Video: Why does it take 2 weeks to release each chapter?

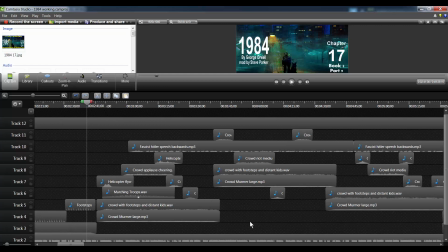496s
We are now into Hate Week, and we're listening to the speeches, and there's the crowds and the just all over the place. And I had to try and emote that audibly without actually having access to a large crowd of people to record.
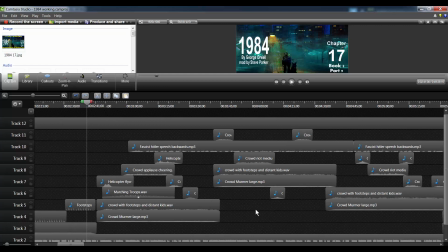513s
And you don't always get exactly what you want. There are, bear in mind, I'm a one-man sort of home business.
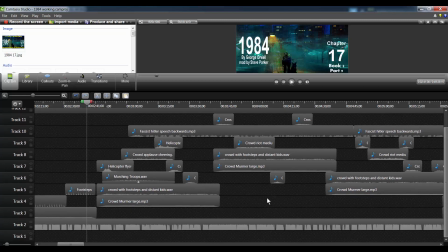522s
I don't have a lot of funds at all. I get $85 a month from Patreon to help me get some software and stuff like that, and a little bit from YouTube, ever diminishing, might I add.
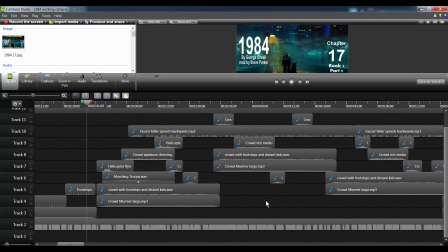536s
But I don't have a lot of money to buy sound effects, and sound effects are really expensive. Really, really expensive. It's a seller's market. You go out there and you find like a bunch of... you can get packs for like $1,700, because they're aimed mostly at TV and film people.
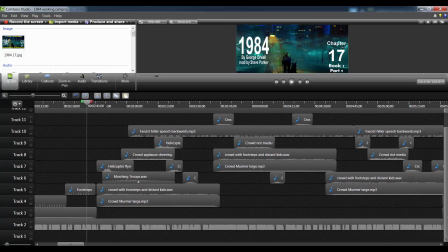555s
So, yeah, basically I have to muddle about as best I can getting
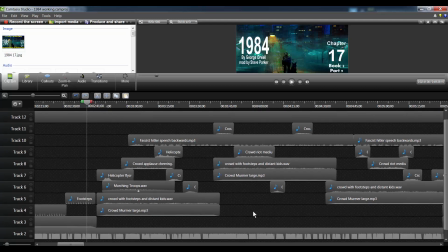561s
free sound effects or sound effects I can make myself. And this bit here I'm particularly proud of.
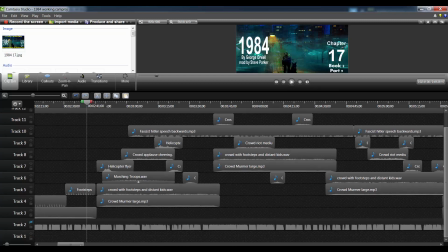570s
In fact, I'm just going to shut off the actual story track to try and avoid spoilers, so you're just going to get the scene. So let's have a listen to what's going on here. It's just Winston walking, scene change.
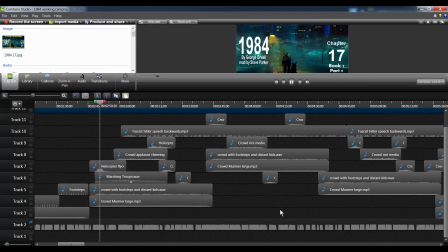590s
A bit of a crowd. Helicopter in the background. Some marching troops. because it is a military rally. Crowd applauding the troops.
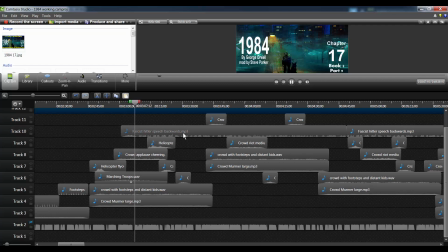604s
They like this stuff. They're all on the same side. We're going to hear up here, this is actually one of Hitler's speeches, which of course has the perfect, military rally sound. But so as not to
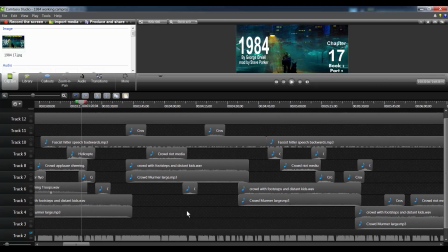624s
twofold, so I wouldn't offend any people, and also so that it wouldn't actually interfere with the sound of the story being read. I've kept it nice and quiet in the background, and it's also playing backwards.
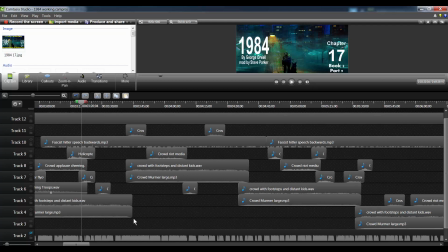637s
So in German, playing backwards, it's not going to show up as speech on your brain centers. It's all going to be nice and clear for the Red Book. But we'll go another helicopter, some more crowd sounds.
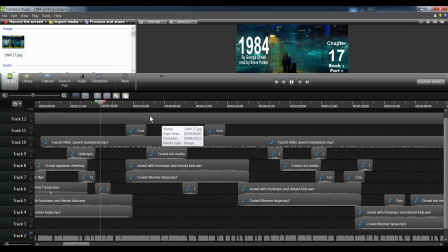654s
There we go. A little bit of a calm spot, but bursts of applause as we go through. And then things get a little wild.
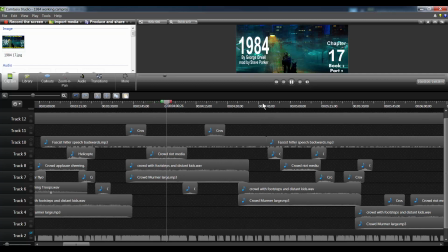667s
We've got the riot coming up. And again, another one over here.
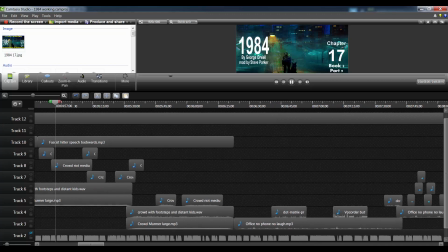674s
A few different crowd sounds taken from all over the place.
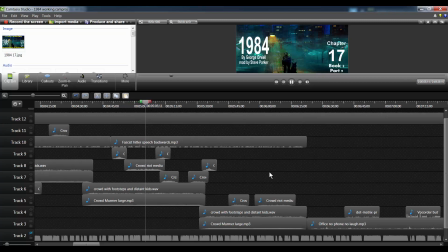682s
I get a lot of people actually asking where I get my sound effects from, and in general,
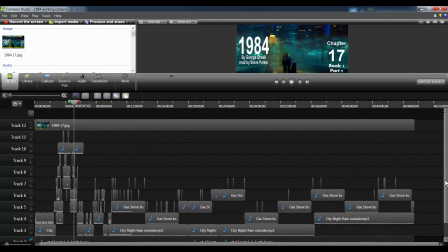689s
I've either sourced them on YouTube or from some other free website.
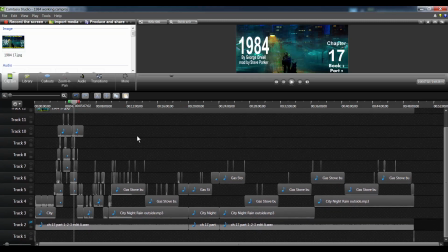694s
There's plenty of good ones around the place, or I do make them myself.
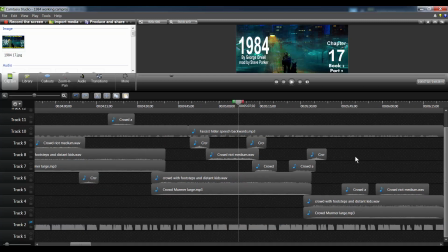698s
And some of these, I swear, are just from people in Europe going out to a soccer stadium and recording the audience.
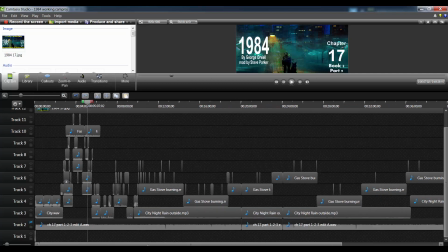705s
It sounds about that nutty. But yeah, that all took a very long time. That was like a day's work just making all of that. And let's see what happens next.
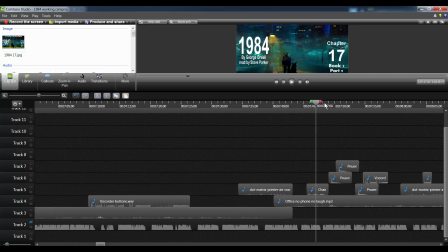718s
Okay, then he goes back to the office for some work there. Just little things.
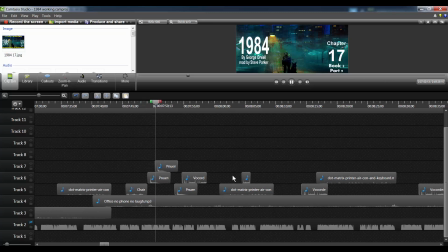725s
Sitting down in his chair. The pneumatic tube delivering more work for him. We go this. That sound effect, that vocoder sound effect, man, I'm proud of that. That took me like half a day of work to build that.
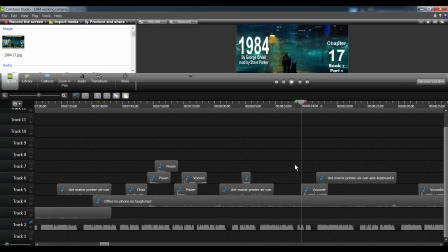742s
That's the sound of a oscillating fan slowed down. It's a 1980s dot matrix printer and an old keyboard, and also the buttons on the remote control to my air conditioner. That's all put together to make this
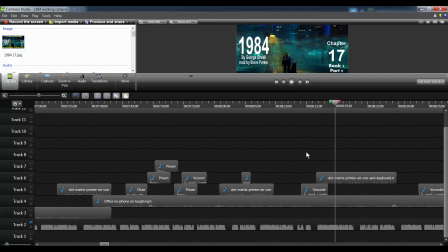764s
wonderful sound, which I have to admit I was sort of channeling the part of Blade Runner where he's
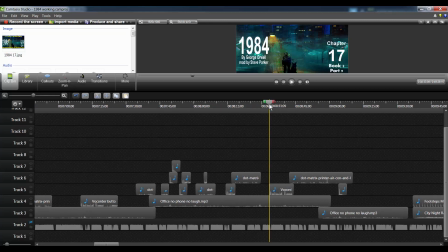774s
checking out the photo via the computer and saying, enhance on this sector, blah blah, go down to the, that's, yeah, I've always loved the sound of the machine when Harrison's in that scene,
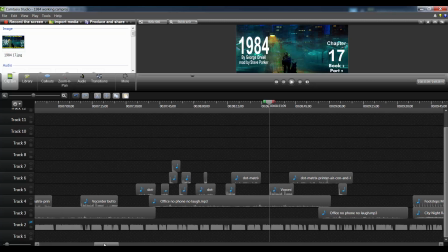786s
so I've sort of let that become the vocoder a little bit, because it is actually just a microphone that you speak into in the book.
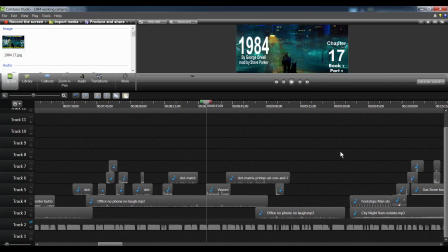794s
That's all it is. But you can't very well have, Winston talking while I'm trying to read the story. That's, so we had to come up with a different way of showing that he was working on that.
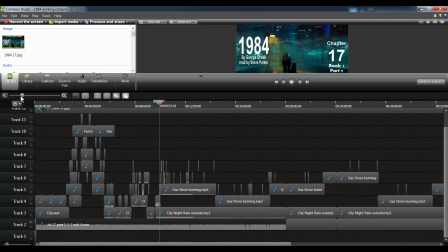807s
So the last scene, the major part of the scene is Winston reading a book.
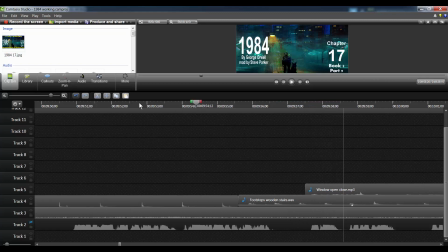814s
How exciting can that be? So, hang on, here we go. He comes in from the street. There he is. Hits the stairs. Opens a window. Goes to light his stove.
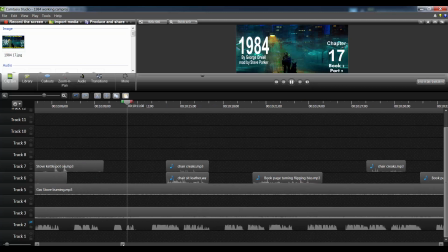835s
There we go. And then we've got the gas stove burning for the rest of the scene. I figure he uses it a heater. Sits down there, sorry. I figure he uses the gas stove as a heater as well. So that's why it goes like that.
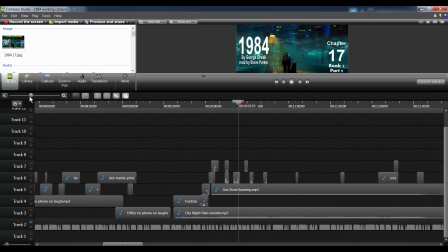848s
Now, all we've got is Winston sitting in a chair for, what was it, 40 minutes?
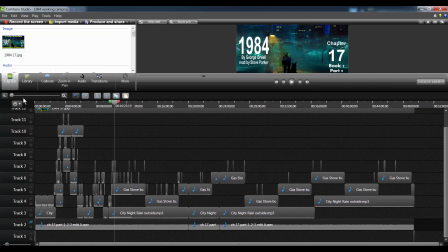856s
Yeah. Nearly 40 minutes, right? Just reading.
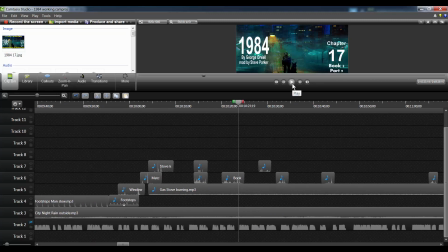862s
So how exciting can that be? You can't just leave the sound bed running for 40 minutes. That's way too long. You have to have some things happening. So I decided occasionally he would be shifting his weight in the chair and we'll get some little creaky sounds.
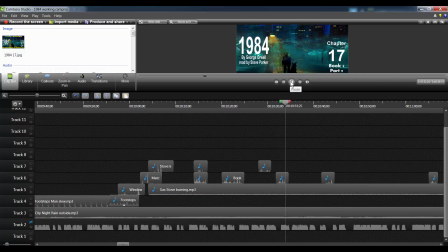878s
There we go. See, little creaky, and every now and again he would turn the page.
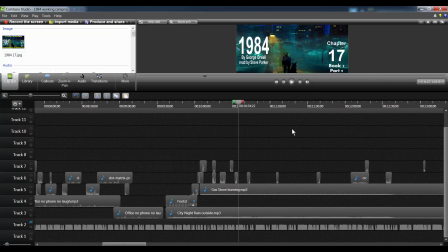886s
I don't have many turning the page sound effects, but you can get an enormous amount of variety in this program in particular by speeding up and slowing down the sound effect.
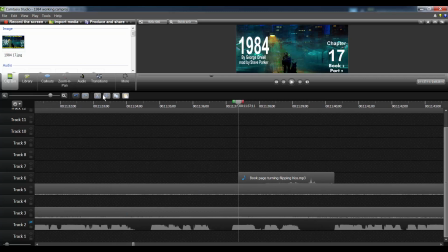899s
I'll show you what I mean. Here we go, this book turning. All right, fairly calm. Now let's, what have we done? So it sticks it up there for some reason. Let's say we want that same sound effect.
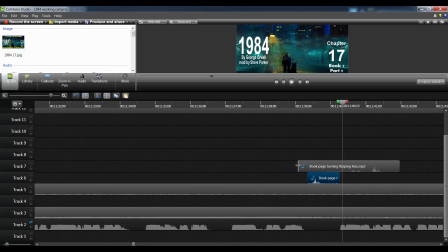918s
Let's just cut it down to the energetic bit so we can hear it a bit better. There we go. Want the same one. He wants to turn 2 pages at once.
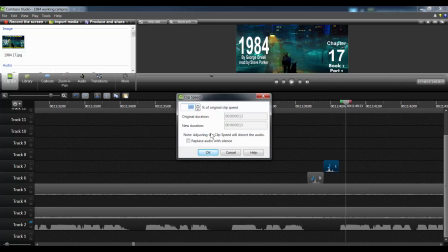931s
But we don't want that exactly the same sound effect. That would be ridiculous. So we'll slow this one down to 70% and it'll change the pitch.
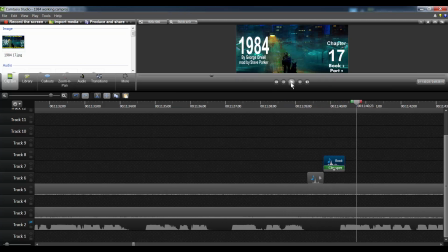942s
See? It's just a little bit more interesting for the ears, and I'm always trying to keep your ears interested while reading the book. What do we got? Just some people. People outside the window. See?
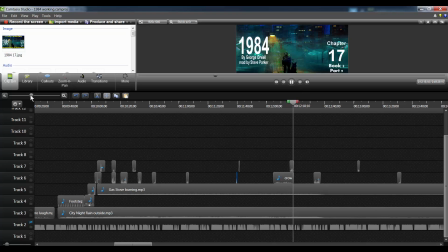959s
Not that exciting. Shifts in his chair. Just little things to break up the sound.
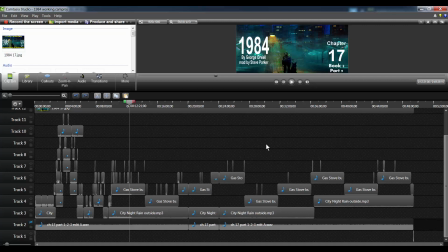967s
And yeah, so that's pretty much it, apart from actually showing you a recording session, which I think you'd find very, very dull.
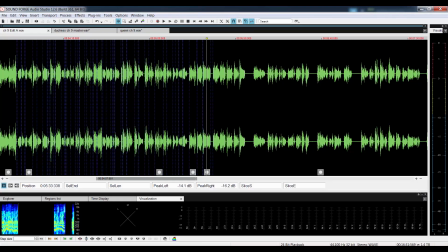977s
This is how long it takes. 5 minutes of editing today has taken 3 hours.
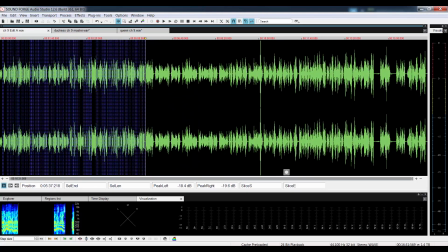984s
Just doing the master file and putting the sounds together.